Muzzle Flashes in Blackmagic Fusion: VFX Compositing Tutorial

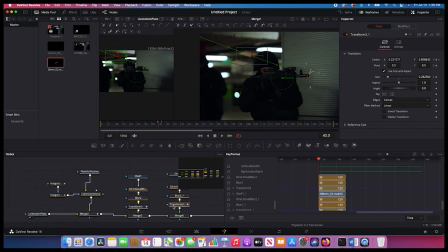So we'll select this here, scroll down. This second one is going to be called shell 1.1. So it's this guy right here. We'll select all the related nodes here, like so. And we'll actually make this the first one because we just haven't added that yet. So we'll go over to our first flash right here.
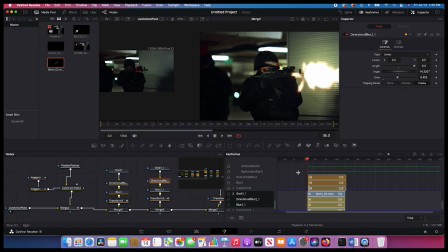Just drag this over accordingly. Now let's just reposition our keyframes for our shell. So select this guy, put it by the ejection port, scale it down a bit, go over a few frames.
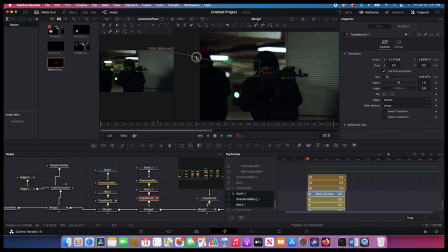Now, probably one thing that you could do to make this look even better is just change the trajectory of this a bit as well, just to give our shells a little bit of variation. So this is looking pretty good.
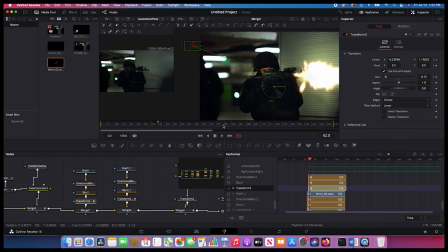Then finally, we want to add our last ejection. So we'll add it here. Again, we'll copy our node tree over here, paste it in,
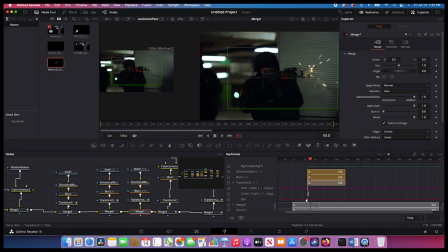add it to our node tree, and then we'll adjust our keyframes. So this one's called shell 111. Again, you can relabel these, but for the sake of this tutorial, I'm just going to go ahead and leave it as is. We'll select all of our related nodes here.
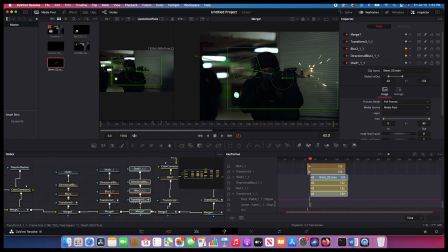And we'll just drag this over like so. And once again, we'll adjust our transform keyframes, bring down the size a bit so it's not too obvious. I just change our trajectory one more time so it goes more up and out. Let's check out what hopefully will be our final result here.
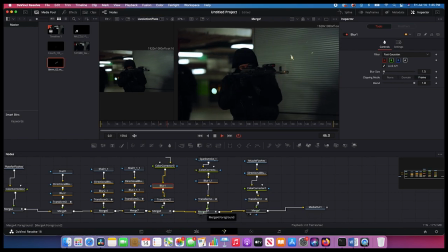Alright, pretty good guys, pretty nice little effect there.
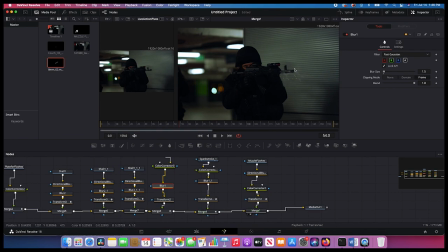Now, one more thing you could do if you really want to sell the realism and you don't think this is enough is you could animate a little gas blowback on the actual weapon here. So maybe I'll cover that in a future video, but I found that most of the time when creating muzzle flashes for various films and such, if you add the muzzle flash, the sparks and smoke,
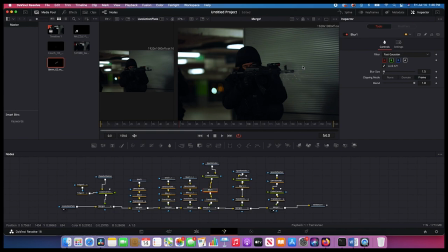along with the environmental interaction and a shell coming out of the chamber, you get a pretty awesome looking result. So go ahead and just go through this node tree one more time with you guys. So we're starting off with our live action plate, then we've added our environmental interaction with various masks to isolate to where we want that environmental interaction.
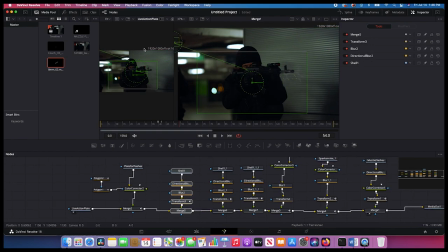Then we have here our first shell that's coming out of the gun after the first muzzle flash, along with some motion blur and blur. Then we have two more shells here that are ejected as our last two shots are fired. Finally, we have some sparks and smoke added here behind our muzzle flash, and then we have two elements of sparks and smoke added to our muzzle flash,
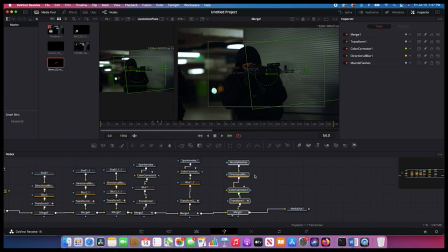and then finally, we've added the muzzle flash elements along with some directional blur and color correction and their various animations to follow the gun as well. And then finally, we're giving all this to our final output right here.
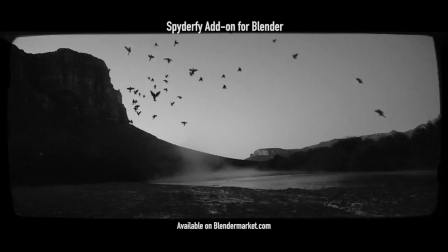Anyways guys, that is how you can create some fairly advanced muzzle flashes inside of Blackmagic Fusion.
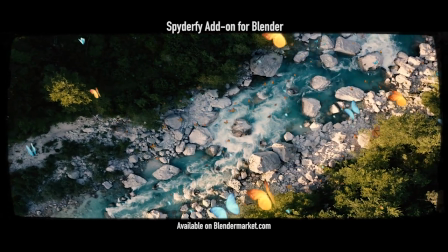I hope this video was helpful. As always, feel free to leave a comment if you have any questions or suggestions in the comment section below.
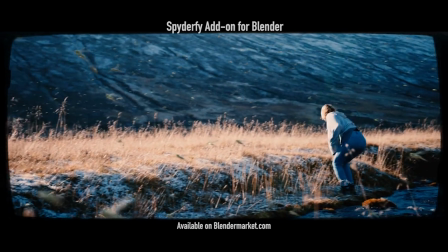Let us know what you'd like to learn next on the channel, and I'll see you next time.